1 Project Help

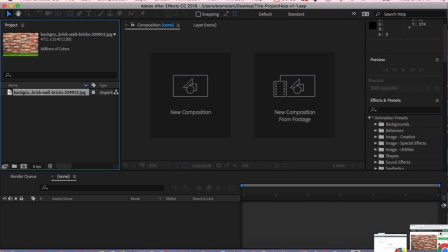Okay, this is the first video for our working on our title project.
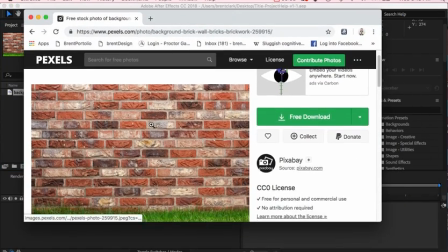And so the first thing I was going to mention is getting some images.
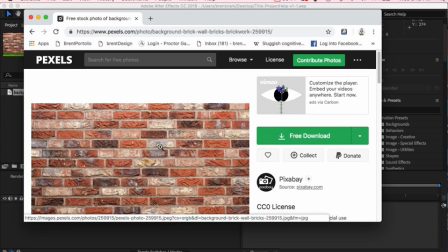The first image I found was on Pexels. I was doing sort of a romantic idea.
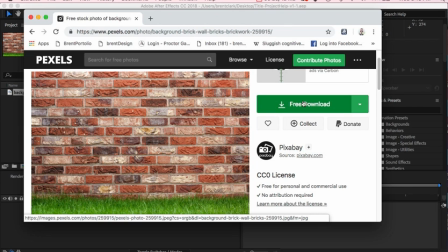I just got back from a wedding. So here is a free download right here.
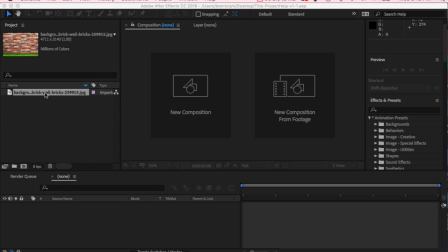And I imported the JPEG into After Effects, so I have it here. And normally I would like drag it in here and create my composition.
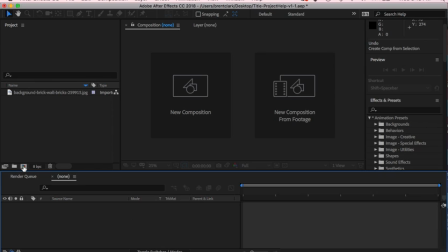However, I'm gonna Command Z. I'm not gonna do it that way this time. I'm gonna come down here and create a new composition on this button right over here,
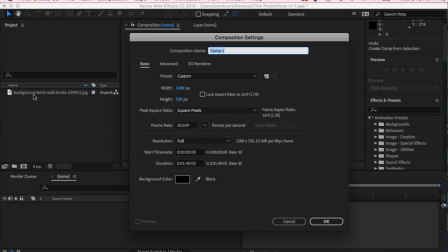because I want my size to be different than what that background is. And luckily this is already showing up, the size that I want. Which is more of a video size. So I'm going to do it 1280 by 720.
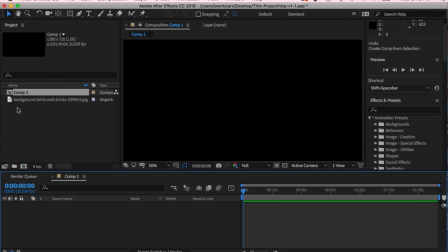I'm going to hit OK. And so now here I am in my comp window. So now I can bring my
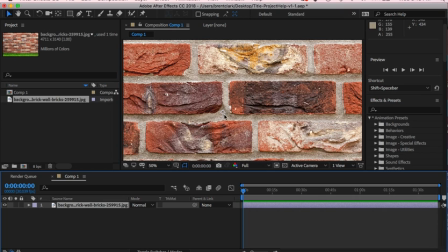my picture into the frame and see. You can see it's not quite the same size.
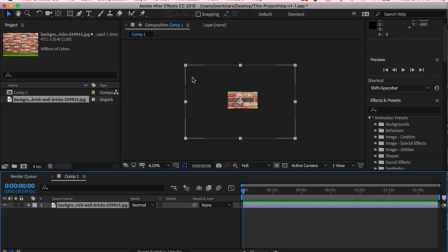You can see how much larger it is compared to the window. So I'm just going to shift. I'm going to grab one of these handles, hit shift. And get it closer to where I want it.
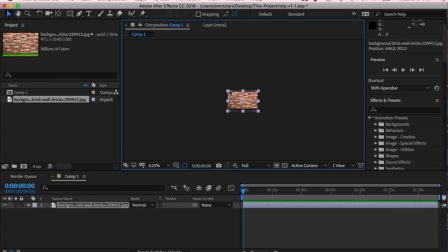Usually I don't have this much trouble with it. I don't know if I want a little bit of the grass showing, maybe have it go down here.
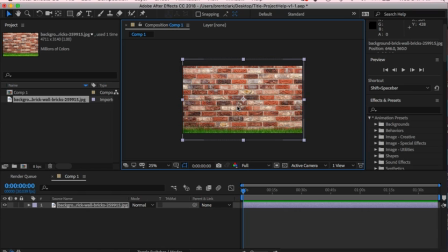And I'm hitting my middle mouse button to kind of blow it up a little bit. Okay, so first thing I want to do is, since I want this to be a background, I want my text to show.
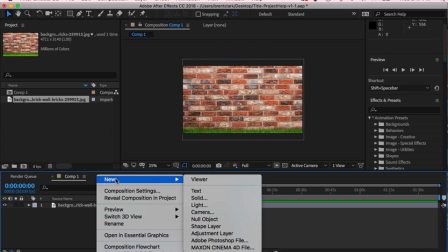I'm probably gonna add a solid. So I'm gonna do new solid,
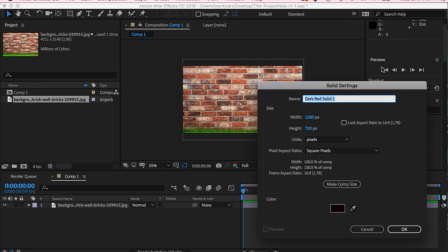and I'll just right click, hit new solid, and a dark red, that's fine. And I usually will try to click on the color picker selector and look for a color on here somewhere,
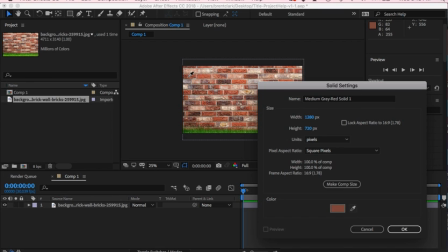maybe kind of a brown, a brick color. And maybe I'll do a little more of a, this reddish brick color. Get that deeper color there, and then hit, and then, you know,
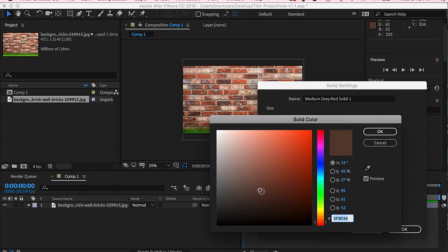I'm gonna click on that color, so I want it to be a little bit darker. Let's get down in here. So I want the text to show up, and I'm gonna hit OK.
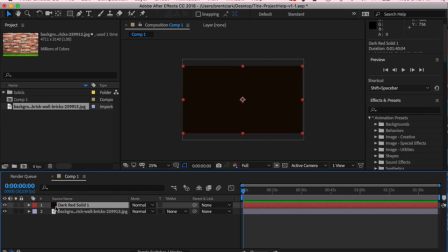So you can see it's very dark. So now I'm going to click on that solid color. I'm going to hit a T, and that will give me my opacity. So I'm just going to try to find somewhere in there where it looks not too bad.
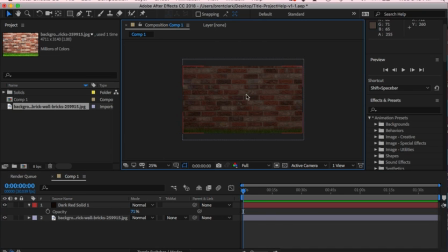I could try that. It's about 71%. And I guess depending on what color my text is going to be. If it's going to be dark text, I might have wanted it to be lighter, so I might have to go back and change that.
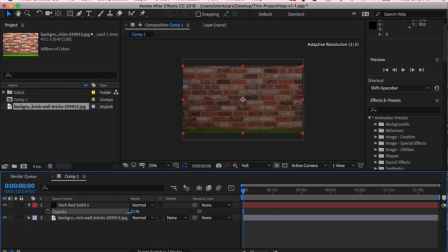That'll lower my opacity somewhat. I kind of wasn't thinking about it exactly. Yeah, you know what? Maybe I will. This will at least kind of dye down the texture a bit. I think I'm going to add
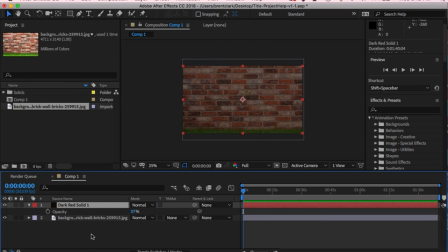a mask. See, maybe I'll do my text first.